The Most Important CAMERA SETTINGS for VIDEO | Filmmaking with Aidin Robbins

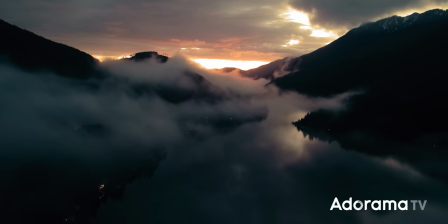0s
A couple weeks ago, I shot a video on the Olympic Peninsula.
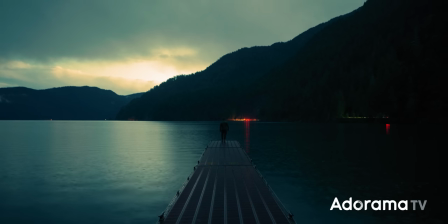3s
I wanted it to feel quiet and dreamlike, to paint a picture of this place where time slows down.
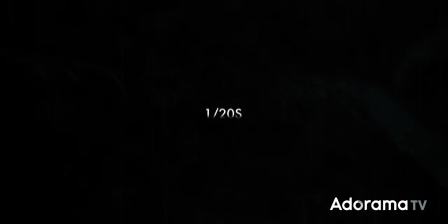10s
So I dropped my shutter speed from a 50th of a second to a 6th of a second.
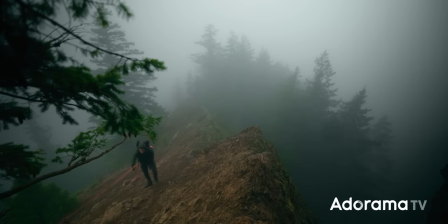15s
If you know your way around your camera settings, they'll help you to get the best possible image out of the camera.
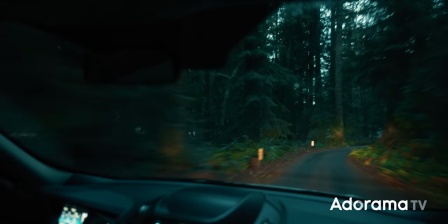21s
If you don't, they could ruin that image entirely.
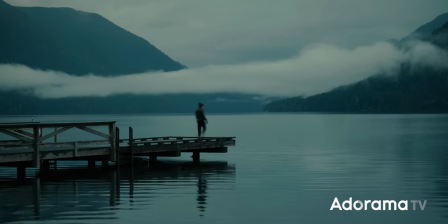25s
And once you understand them, you can start messing around with them to create some really interesting creative effects. My name's Ian Robbins, I'm a filmmaker, and today I wanna share with you the most important camera settings for video, how to use them, and some embarrassing moments when I've used them wrong.
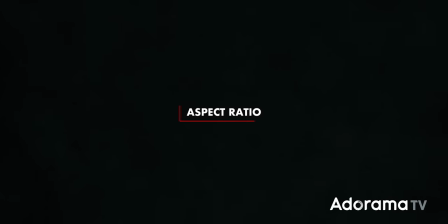43s
We'll get to that, but let's start with aspect ratio, which is really dependent on what format you're making a video for.
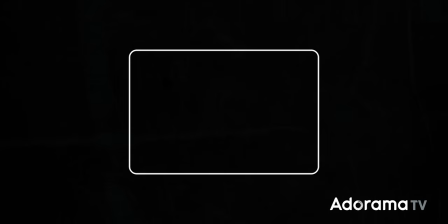51s
Are you shooting 16 by nine for YouTube, nine by 16 for TikTok, open gate to get both, Whatever medium you're publishing your video in, make sure to use the appropriate aspect ratio.
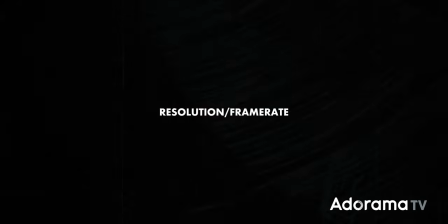63s
Another kind of obvious and simple one is resolution and frame rate. Resolution is mostly a compromise between quality and convenience. Higher resolutions mean crispier shots, but they also mean larger files that are harder to work with.
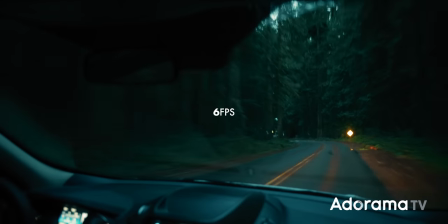78s
Different frame rates, on the other hand, can make footage feel completely different.
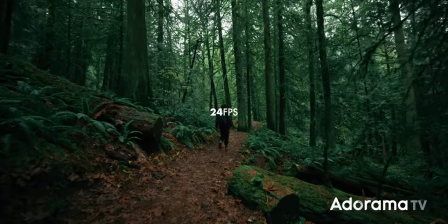83s
24 frames a second is kind of natural, normal feeling. you've also got 30 frames a second,
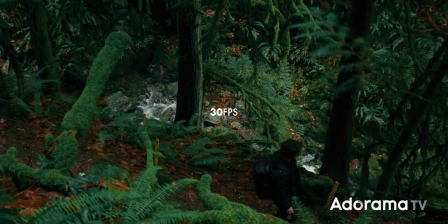88s
which has a slightly slowed kind of dreamy effect to it, all the way down to like 120 frames a second,
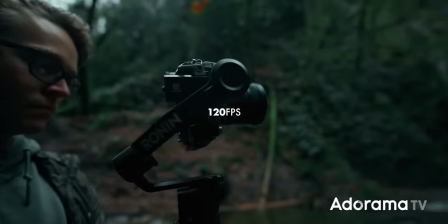95s
which is dramatically slow. If you're making a commercial for a product, then slow motion is probably something your client will appreciate.
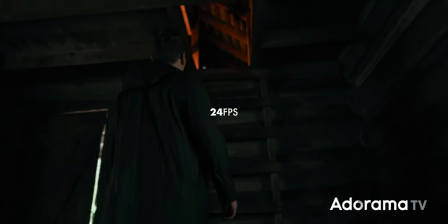102s
But if you're making a narrative short film, then you probably won't use it much, if at all. Really depends, like most things, on what you're shooting.
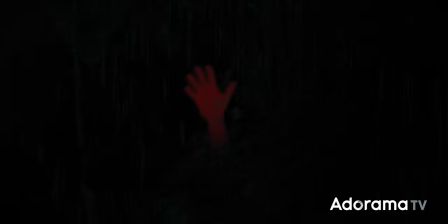110s
Now, when you're using different frame rates, it is really important to stay on top of your shutter speed, because this should change alongside your frame rate. Most of the time, it's best to maintain a 180 degree shutter, meaning that your shutter speed is double your frame rate.
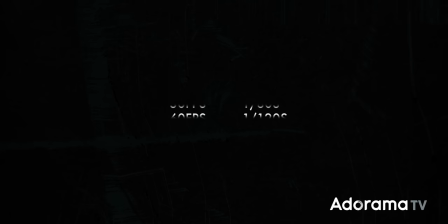126s
If you're shooting in 24 frames a second, 1 50th of a second shutter, 60 frames a second, 1 120th of a second shutter, and so on.
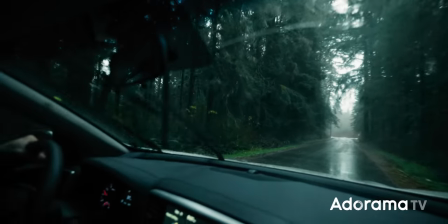134s
That'll give you the most natural, normal amount of motion blur. It's important to keep an eye on this if you're switching frame rates.
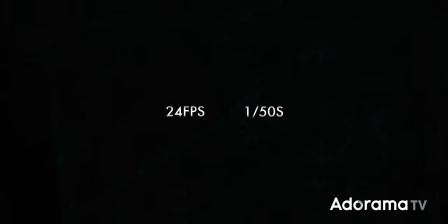141s
So let's say you're shooting in 24 frames a second with that 1 50th of a second shutter, and then you switch up to 120 frames a second. If you're still at that 1 50th of a second shutter, that's not gonna work with the 120 frames a second.
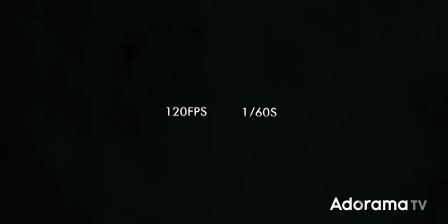155s
It's gonna completely ruin the footage. So when you switch up to 120 frames a second, make sure you bump up that shutter speed to 1 240th of a second. Or the best option would be to have preset modes in your camera for each frame rate you shoot in.
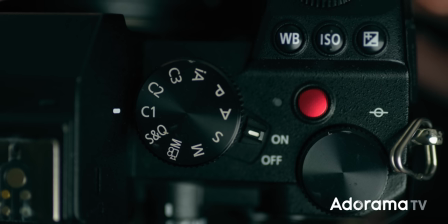169s
So I have two on mine, one for 24 frames a second, and one for 60 frames a second so that when I switch between them,
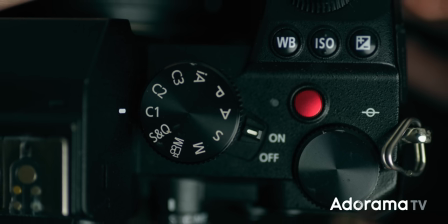176s
that shutter speed automatically adjusts and I'm not messing up any shots. All right, we've gotten those basics out of the way. Let's talk about some settings that affect the image that comes out of the camera. The most obvious is picture profile, how the camera processes the image.
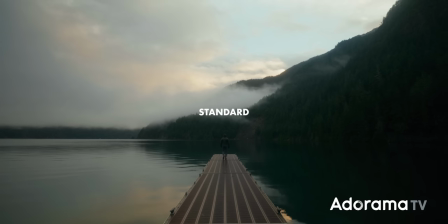192s
You have standard profiles where the camera adds enough contrast and saturation to
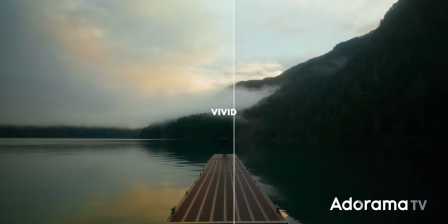196s
make the footage look normal. you have vivid profiles where it adds extra contrast
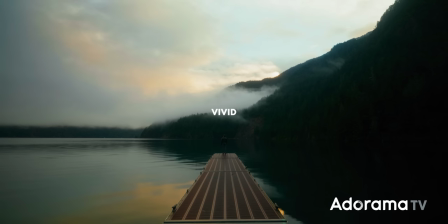201s
and saturation for a nice lively punchy look and you also have kind of oddball settings depending on the camera like black and white and sepia stuff like
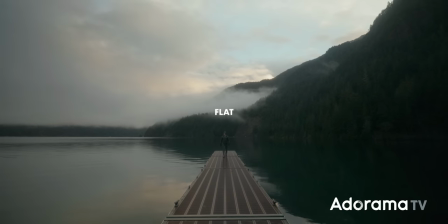211s
that as a filmmaker you're probably going to want to use a flat profile with minimal contrast and saturation added or
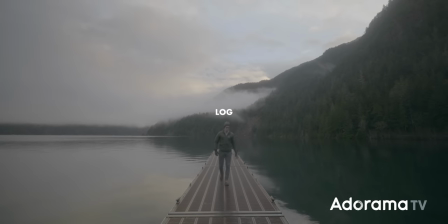218s
better yet a log profile the flattest least processed version of the image possible.
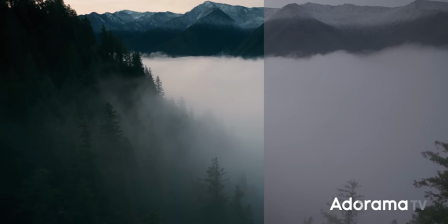225s
This is gonna keep a ton of detail so that you can tweak those colors in post how you like.
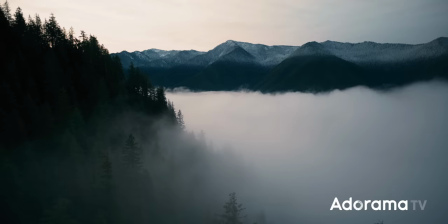231s
A huge one that's easy to overlook is white balance.
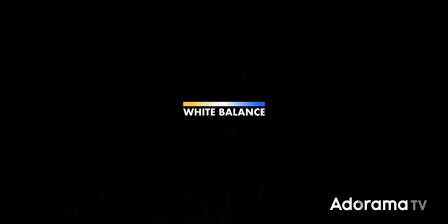234s
This isn't a huge deal for photos because you can just shoot raw and change it in post, but for video, it can absolutely ruin a shot if you set it wrong.